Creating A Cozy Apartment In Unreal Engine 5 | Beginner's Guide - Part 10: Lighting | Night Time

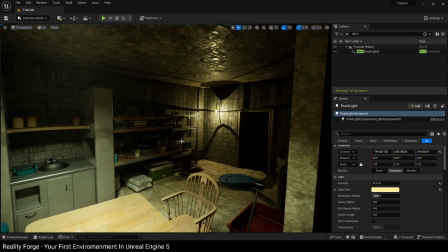(4:10)
You don't want it completely, you know, everything completely illuminated.
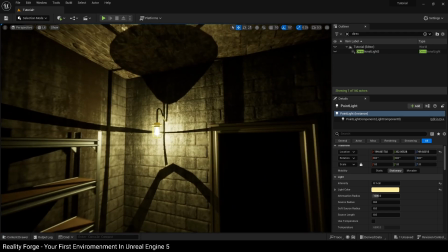(4:14)
Now, the other issue we have is our shadows are very sharp, extremely sharp here.
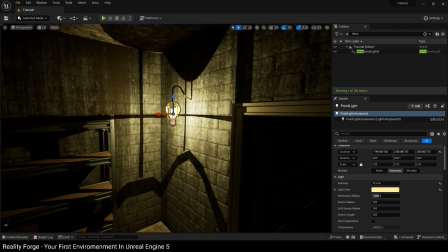(4:19)
And we don't want that. So with point lights, you do have this setting here called source radius.
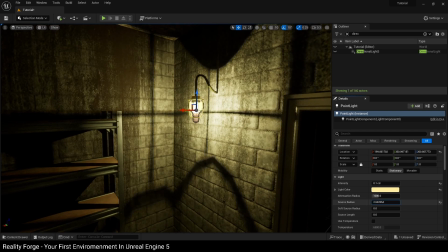(4:25)
This is the physical size of the light. So as you increase this, you'll notice this yellow color ball growing, sphere rather, growing around this.
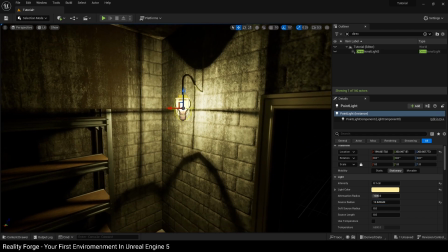(4:33)
And we want to make this roughly about the size of our light here to kind of soften these shadows up a little bit.
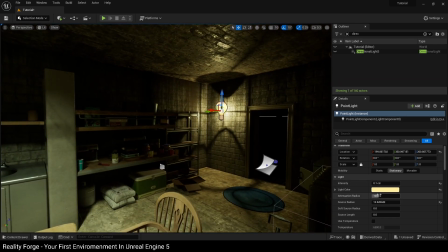(4:38)
Next, I'm also going to take down the attenuation radius of this because I only want this light to kind of affect
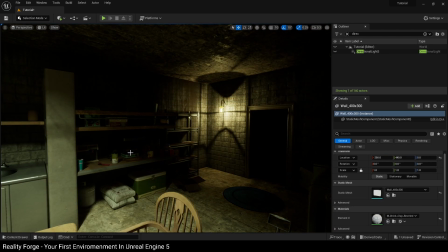(4:44)
a smaller area there just to create more contrast between these two illuminated regions here.
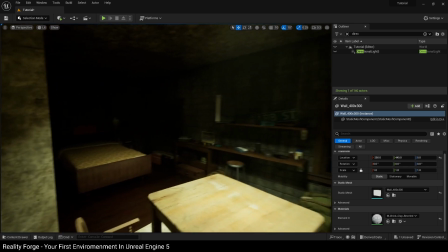(4:50)
And then one more light I think we can add just to showcase, you know, more ideas for you is we could,
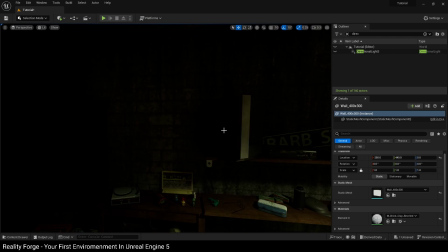(4:57)
even though this TV has no kind of texture on it no illumination on it, we can use a red light here, provided that the camera never reaches in front of it, because then our viewers will know this TV is off.
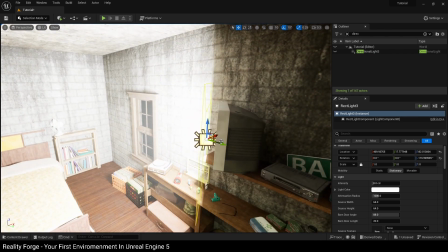(5:10)
So we can kind of rotate this rectangular light here, place it right in front of the TV, like this.
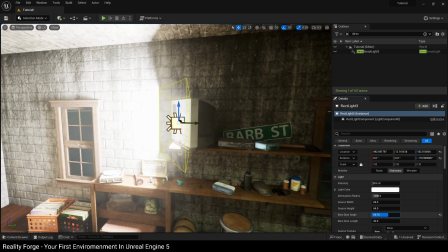(5:20)
Okay, and with this set, again, you want to take the barn door angle down, make it slightly dim because it's too bright right now.
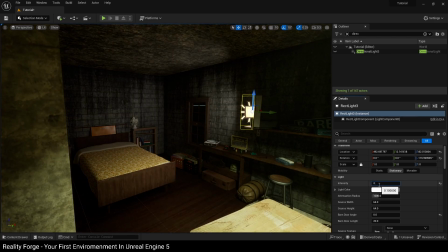(5:29)
Even right now, it's too bright. We could go with 0.1 or 0.3 here, and then give this a blue color.
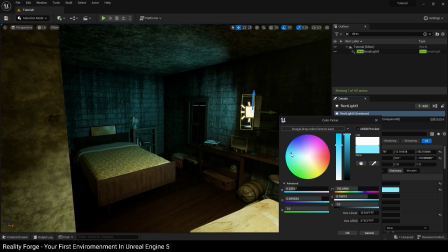(5:35)
It can represent a, you know, maybe a TV show that's on that someone's watching by the bedside there.
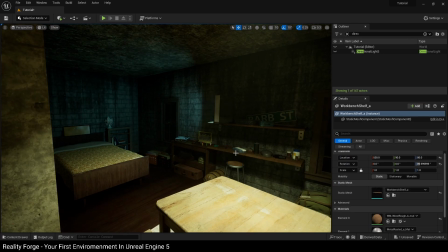(5:41)
And I think 0.1 is going to be slightly better. This looks more realistic.
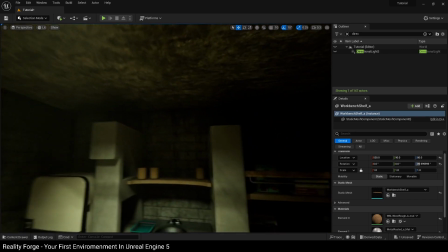(5:45)
So you can see here very quickly, you can, using the basic lights in Unreal Engine, you can set up a very nice evening,
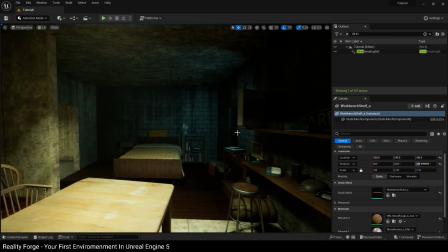(5:51)
nighttime lighting scenario with, you know, some indications to that.
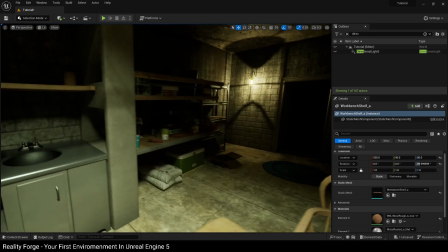(5:56)
There's a TV on here. There's a smaller light there by the entrance. And we've got this one light in here, along with a light in the bathroom there.
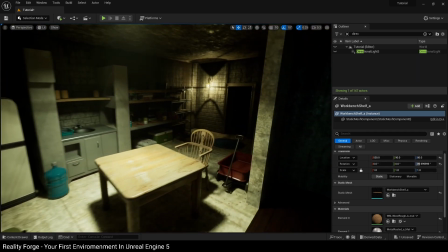(6:04)
All of these lights drawing really nice shapes, indicating that yes, someone is living here and that there is some activity inside this this cozy apartment.
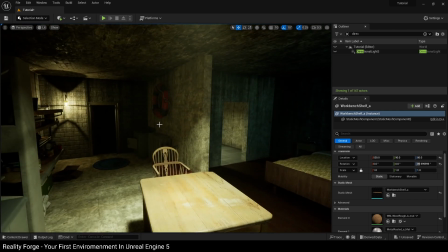(6:13)
When you light your scenes, you can try more lights, less lights, but I always recommend try to get the message across with as fewer lights as possible. That way you are naturally drawing this contrast between dark and light areas over here.
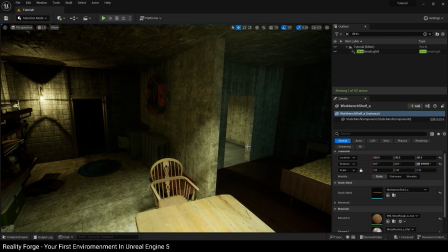(6:27)
In the next video, we're going to be taking a look at how to now output this from Unreal Engine in the form of either a screenshot or a cinematic video that you can then render and share with your friends or put up on social media.